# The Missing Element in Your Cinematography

How to create cinematic atmosphere. Hello everybody, my name is Mark Banyuli, and in this cinematography breakdown I'm going to show you a nice story-based commercial where they have overall on this footage this nice hazy atmosphere. But there are a lot of techniques you have to consider when you want to haze a room. After watching this video you should be able to shoot something like this.
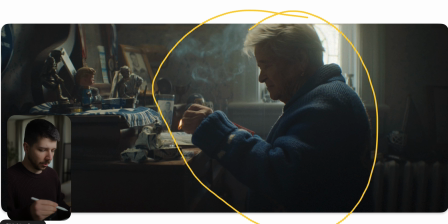[0:19]
This is the first shot we're looking at, and as you can already see, this is the look we want. This is the look a lot of cinematographers are going for. This nice, soft but contrasty look, lifted shadows, overall flatter image, but still feels with a lot of color depth and contrast, and this nice glow in the background.
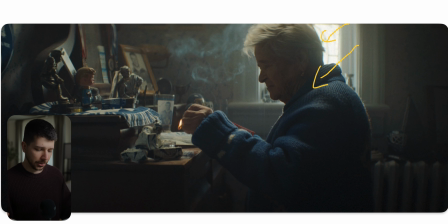[0:37]
Overall, just a cool look. But how do we generate an image like this? When you're going for this look, always going for the natural way. What I mean with the natural way, when you light a scene like this, you go into the room, first thing you do is search for the light sources. Where are the windows? Where are the lamps? Where is it possible that light is coming from?
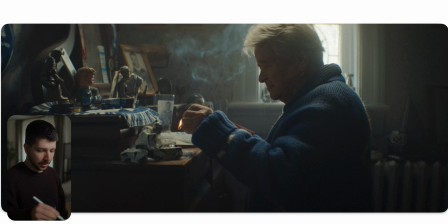[0:56]
And now you use this light and extend the scenery. What they've done here, you can clearly see the light is only coming from here. It's possible that it's just sunlight. The other possibility is in a scenario like that where you want to blow out the window because maybe it's raining outside or there's something uninteresting in the background that you don't want to show.
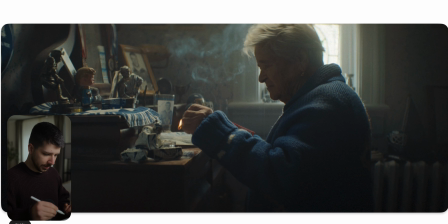[1:16]
You pull up with a big butterfly, could be everything, with an ultra bounce on it, cover the window, and then you use strong lights, could be everything, M18, M40, aperture 2400, 5200, and just blast it in there until you're just under overexposing so that you give this glowing look.
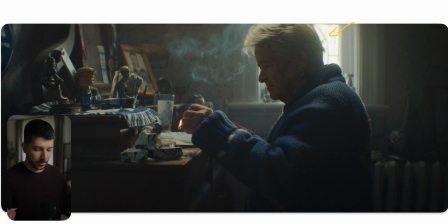[1:35]
Overall, you need a filter for it, so that the promise filter I would use more for this dark diner type scenes. For a scene like this, you maybe use a glimmer filter. A glimmer filter doesn't lift the shadows as much as a promise filter.
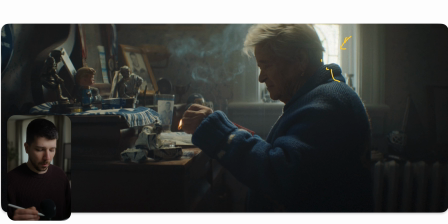[1:49]
It just controls the highlights and let them glow a bit. So maybe this is a glimmer filter that I used in this commercial. Then when you look closely at her, she is actually not lit at all. The only light that she's getting is the bounce from this wall to her face, and that's it.
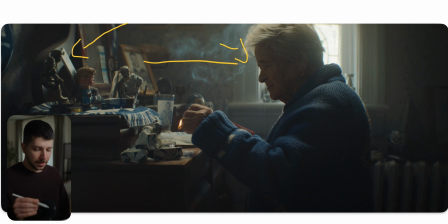[2:06]
It's almost like no light lit look. What they've probably done here, which is a possibility, don't only light your actor. The whole scenery is your room, is your location. So also try that. What they've probably done here is maybe the bounce already give us here this nice light on the table.
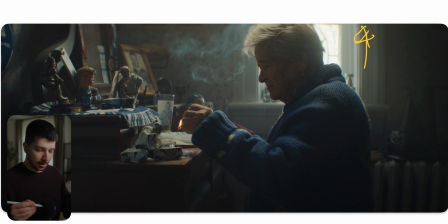[2:23]
Or the other possibility is that they placed another light here right at the corner of the window that just blast hard light into the scenery so that we get a little more wrap and contrast. Then the only other thing you do is black out the other side of the wall.
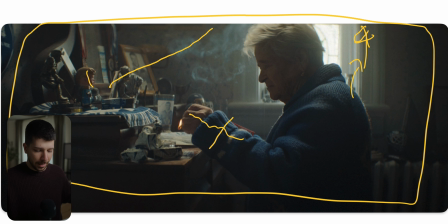[2:38]
Use your biggest small zone, go on the other side of the room and black everything out so that this light is not bouncing back on her. Only the light from the window and from the wall should hit her. To enhance a little bit of exposure on her, you can actually place something like paper on the table,
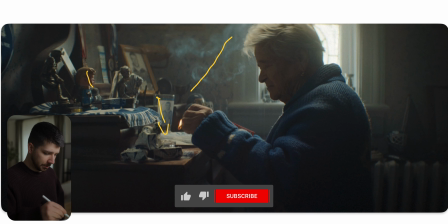[2:53]
because that's a brighter big source so that the light is bouncing on the table and backed into her face. And then with a little bit of DaVinci power masking, you can get a little bit more depth out of the scene without adding any lights at all. Then a lot of people only haze for night scenes, but haze is also a nice tool to use at daylight,
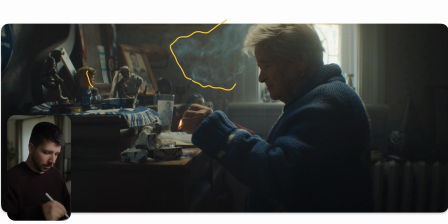[3:13]
because now, as you can see, we have the smoke from the fire here, but also here is overall haze in the room. Haze lifts the shadow, so everything that is pretty contrasty in the background now has a more contrastless look, and this helps most of the time, because you don't want to haze always the whole room, only haze the background,
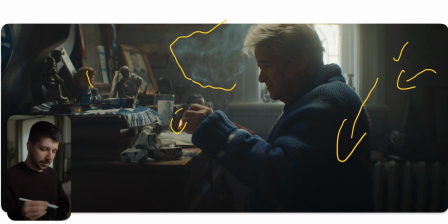[3:32]
because now the room has something that fills the atmosphere and your subject in the foreground still pops out more of the image, because now the background has less contrast and the foreground has more contrast. Also, a nice thing about haze is color contrast.
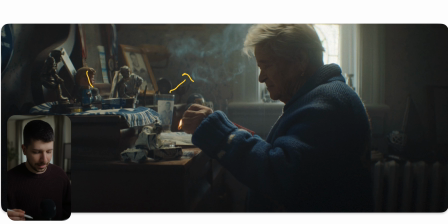[3:46]
As you can see with the fire, because of the color grading, the highlights get blue, so that you have a nice contrast to skin tones, the wood, and overall, never forget to dress your actors accordingly.
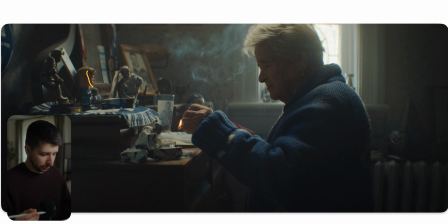[3:58]
I know I wanted the most depth in the scenery. They choose to put her into this blue knitwear, which helps her pop out of the scene even more.